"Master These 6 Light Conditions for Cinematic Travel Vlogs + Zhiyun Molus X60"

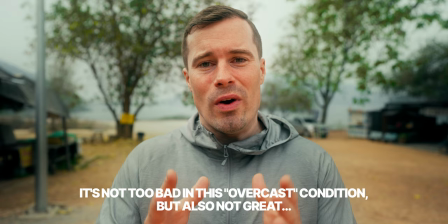230s
The light just coming from the top it like creates some shadows around my eyes and my face overall looks relatively flat it's definitely not
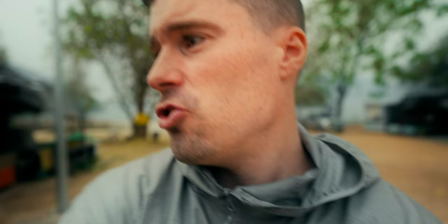238s
a nice shot but i also want to show you how easy it is to solve that by simply changing your position so right now you see it's pretty bad
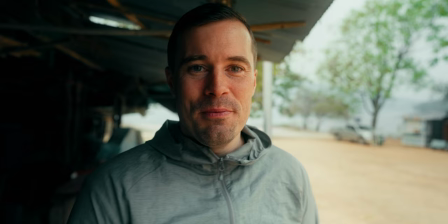245s
but if i just go two meters to the side here just got my exposure right and as you can see it looks a lot better because i moved two meters to the side where we have shade i have a roof over my head right now and that means that i made the light
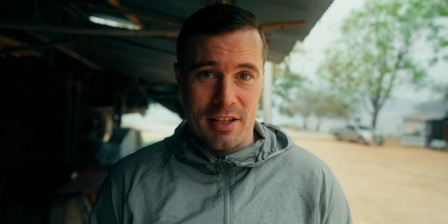257s
natural light directional because now it's coming from the side and slightly in front of me so we get the side lighting effect again.
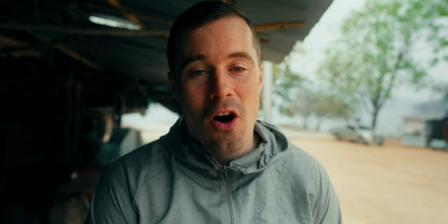264s
Left side, Rembrandt lighting and also shade again. And that's the simple technique that you can always use when you're outside. It doesn't matter if it's cloudy or sunny over the day. You can simply go somewhere in the shade so the light is directional or becomes directional.
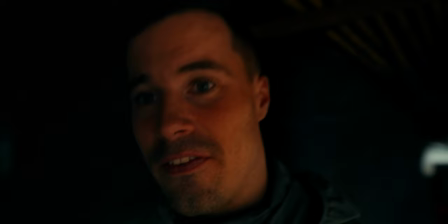279s
It comes only from one side and it looks a lot better. Of course what's also important to mention here is that if you go too far into the shade.
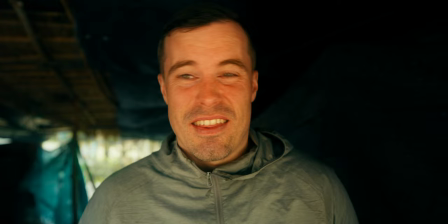287s
Let's say I'm going here right now and then the sun would only come from the front of my face.
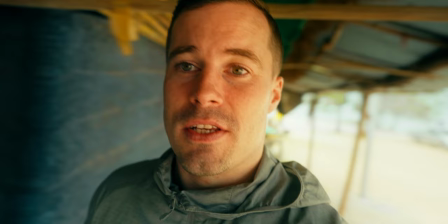293s
You see that doesn't look good again because then there's no shade, now my face is equally lit.
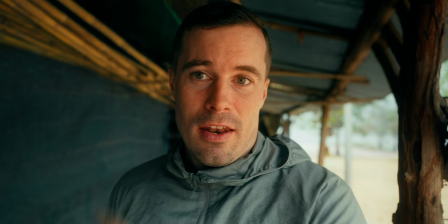299s
So you always want to stand somewhat like that here so that the light comes from one side,
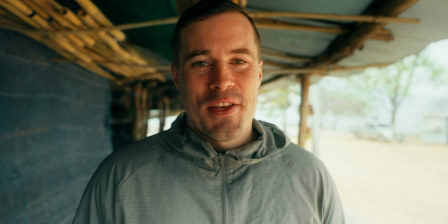306s
not from the other, at least not so much from the other so that you have shade. That always looks better. So when you shoot videos throughout the day, doesn't matter if it's cloudy or sunny always look for where you can go into the shade
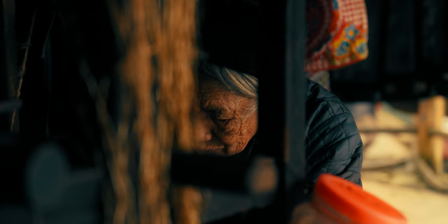317s
and get better shots there because then the light becomes directional so if you have the option to get into the shade always do that it gives you the best
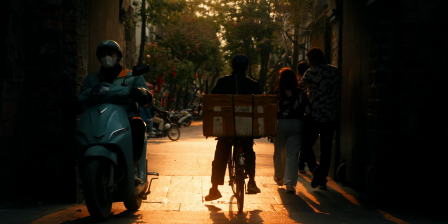323s
results but you can't always do that and that's why it's the second technique essentially backlighting and to use backlighting throughout daylight hours simply look where the sun actually is like the exact position because usually the sun is not perfectly above your head or of your subject but it's usually somewhere at a slight angle and by filming in a way that the sun essentially shines from behind your subject but without actually having the sun in the shot so the background is a bit brighter gives you this nice room light effect and that essentially gives you good shots even during daylight hours for example i got some
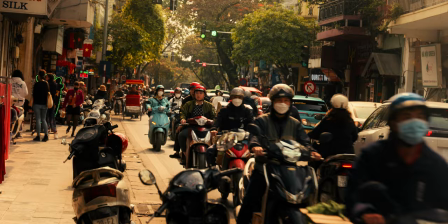356s
shots from motorbike drivers here in hanoi and there you can see that pretty good that's an interesting example here now the sun is pretty high up but
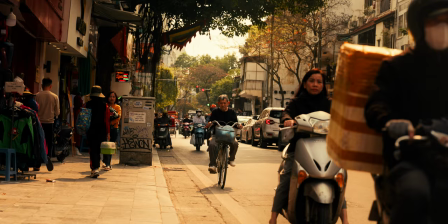363s
as you can see it comes from an angle so you see i have room light around my face now we get the same effect while i'm
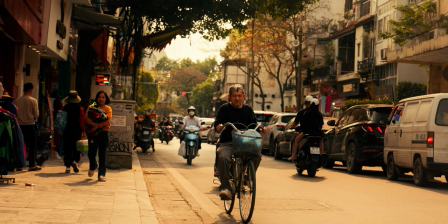371s
filming the street like all the motorbike riders here have that rim light effect just because the sun shines from a slight angle at least.
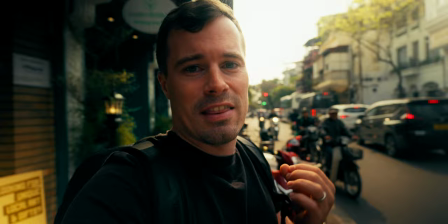378s
So even here throughout the day you can totally use the open light in a slight angle
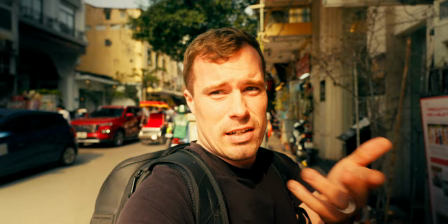383s
to get this effect and it looks so much better as if I would shoot in this direction now.
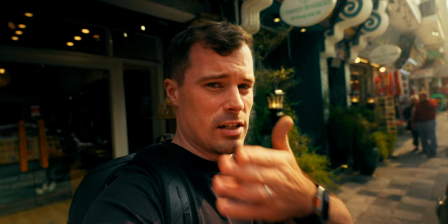389s
You can see it directly like now it doesn't look that good. Could probably also stand somewhat like that.
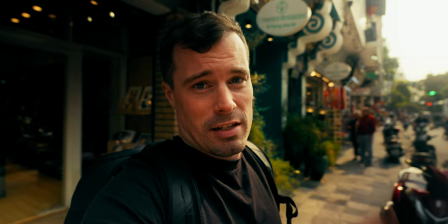396s
Still shadow side but coming from the side more instead of being completely behind me. Also makes it nice and dynamic. So actually two simple techniques throughout the day to get the best shots. Either go in the shade to make your light directional or ensure that it comes somewhat from the back of your subject to get that rim light effect.
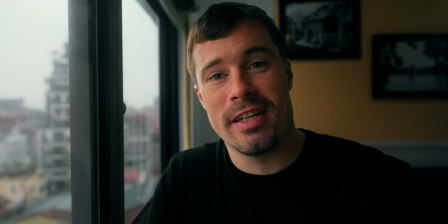416s
Let's come to lighting in hotel rooms and as you can see the first technique that you can use in hotel rooms always is to get close to a window.
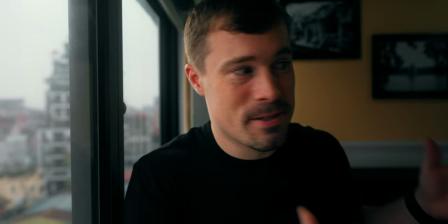423s
The room that I'm in right now actually sucks. It's pretty small, you will see that in a moment.
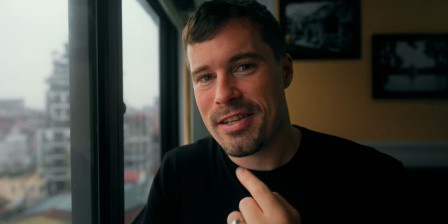428s
And I actually did not expect that this shot right now would look as good as it looks.
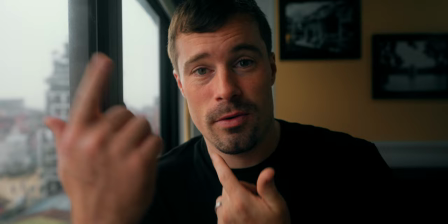433s
I'm actually quite surprised. But yeah, this is the first technique. Just get very close to a window. As you can see, you medically have sight lighting.
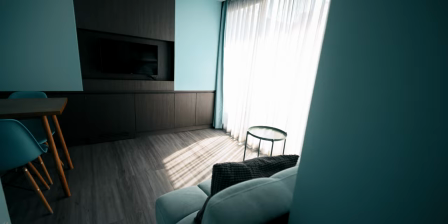440s
And that's why another tip that I can give you is to select your hotel rooms based on the windows.
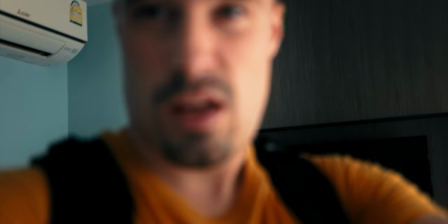445s
You generally want to have big windows and you ideally want to have wide and slightly transparent curtains in front of the windows.
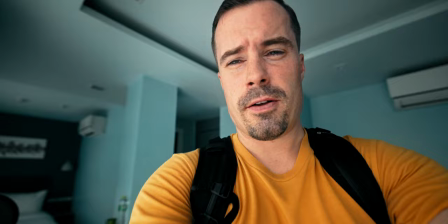452s
So the curtains let a little bit of light through but it softens the light so that it looks similar to right now.
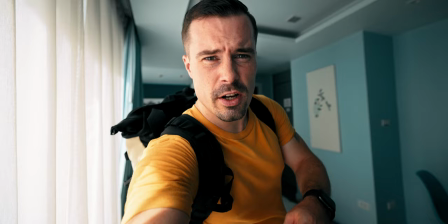458s
That's actually the reason why when I vlog you see me quite often staying in hotel rooms that have white curtains in front because I know that makes shooting videos regarding lighting a lot easier. But the problem again is now that I have to stand close to the window. It's not always perfect, it's good for lighting but obviously you also want to show a bit of the room sometimes. It's oftentimes also not the best angle so let's get some other ones here.
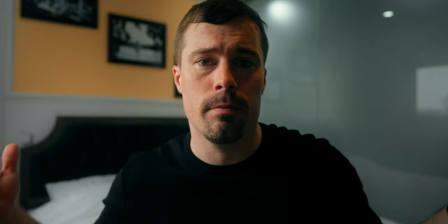481s
So now we're in a position that i think many people would prefer for travel because you can see the hotel room behind me it feels a little bit more personal
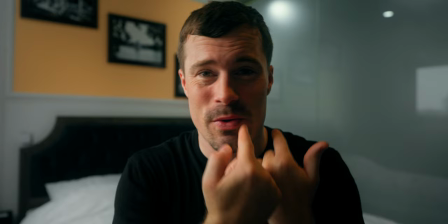487s
but the thing is you see the left side of my face now is way too dark the reason is simply that now the
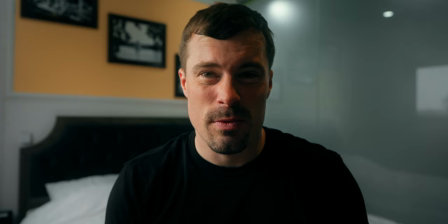495s
light coming from the window only lights up the right side of my face but we don't have that ramblin lighting effect anymore that we had before where
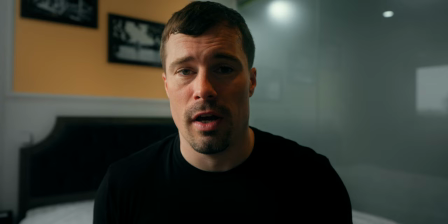502s
the light also hits the other side of the face and that's why i actually don't like this shot that much and that's usually the problem in hotel rooms you oftentimes only have window light the other lights are kind of are not usable to get proper shots and that's where the sponsor of today's video comes into play giant just released a new light the modus x60 which i find is a super nice light because you see how small that
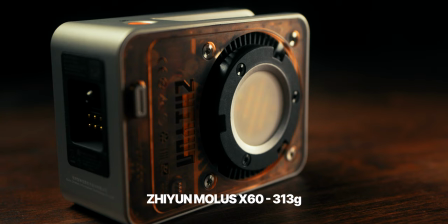526s
is like here that's my hand it's the light and it has 60 watts and it's not only small it's also light i don't know the actual
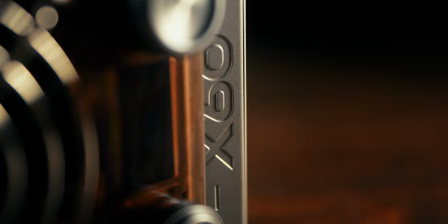533s
spec right now but it feels like a bit more than a gopro like this is super light that's also why i brought this on the strip now
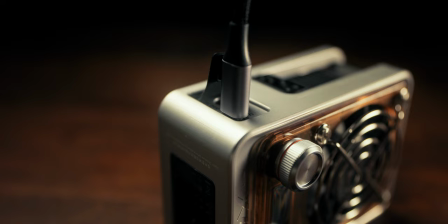541s
and the beauty of this light is also that it's usb-c powered so you can just use your macbook charger whatever charger you have with you and connect it to that you don't have to bring one of those huge plugs that many lights come with i think that's important because many reviewers of other lights actually show you the light and look oh this is small and everything but then it comes with those huge power brakes and you can't actually use it for travel but that's not happening with this light so let me show you how to use it to get better lighting in hotel rooms because there's a little trick that you have to use because the light source is a bit smaller as on other lights.
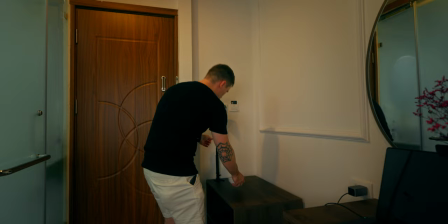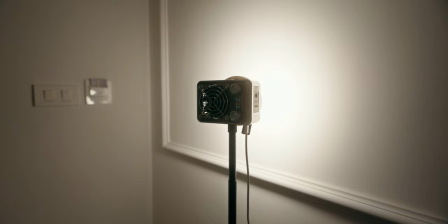578s
So that's the shot that I quickly set up using the Zhiyun Modus X60 light and as you can see from the lighting perspective it looks pretty good.
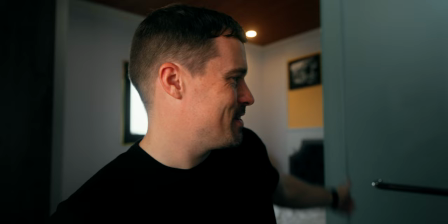585s
Of course as mentioned before it's not the perfect room for that. You can see the edge from the bathroom here.
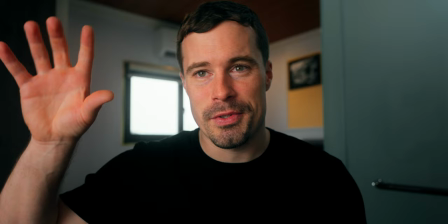590s
Not that nice but we can't change it in this hotel room.
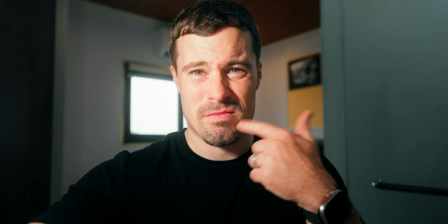592s
But the tip that I wanted to give you regarding those small lights is that instead of putting or pointing it directly on your face like I'm doing now which looks
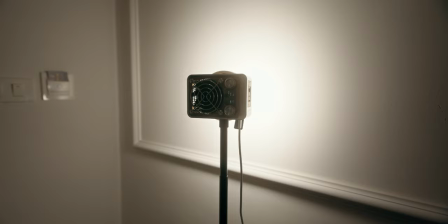600s
kind of strange it's a bit too harsh you should point it towards a white wall or anything else that's white because that bounces
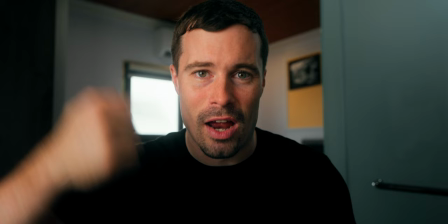608s
the light back on your face and therefore the light is a lot softer as if you would put it directly on your face that's a mistake
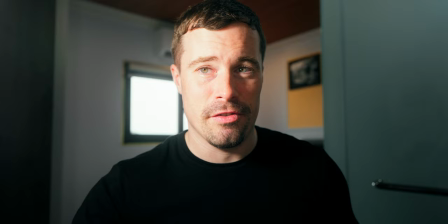614s
that many people do and yeah as you can see that looks a lot better as if i would turn the light around even if i adjust my
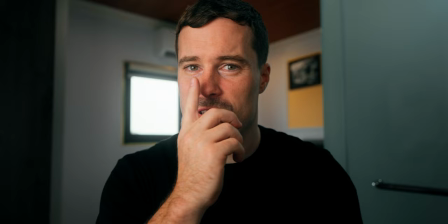621s
exposure now to make it somewhat look good you see now we have pretty strong shadows here it's not that soft not that nice looking so
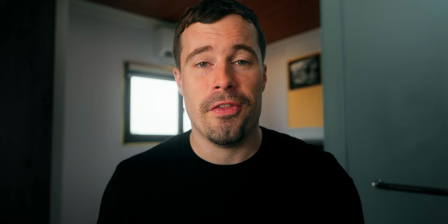628s
you see when bouncing that back onto the wall it looks a lot softer here we don't have those harsh shadows a lot better overall and that's why having a small light like that one with you actually makes such a big difference you can set up something like that in pretty much every hotel room and what's also important here is that it has 60 watts like there are lots of like 20 30 watt lights that are even smaller but they're oftentimes not powerful enough To bounce back from the wall properly and give you enough light on your face I actually lived pretty much only in hotel rooms and Airbnbs for about four years and recording my arrow was always a challenge During those times you can actually see it in a lot of shots there just because of the lighting So back in those days I wish I had such light with me but lights like that were not available during that time So you have a lot better today. I will leave a link to this light in the description below in my opinion and it's a must-have when you travel and you want to record a lot of videos. So, so much for shooting videos in your hotel room, but now we're in a cafe here, and that leads us to the next situation that you're shooting in when making travel videos. That's cafes, restaurants, etc. And the exact same rules count as in your hotel room.
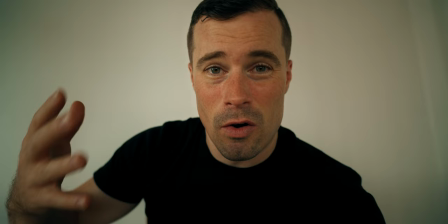698s
Ideally, you sit somewhere close to a window, because there everything looks better. So right now, I'm not sitting close to a window, and as you can see, it looks pretty flat here.
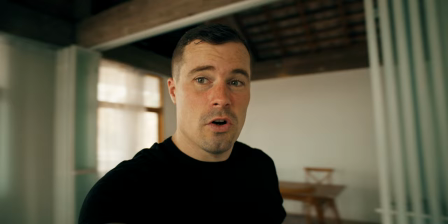706s
Not nice at all. Even if I maybe walk around here a little bit you can see I'm quite far away from the windows.
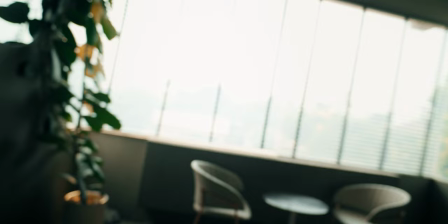713s
It's not beautiful. So let's sit down close to a window.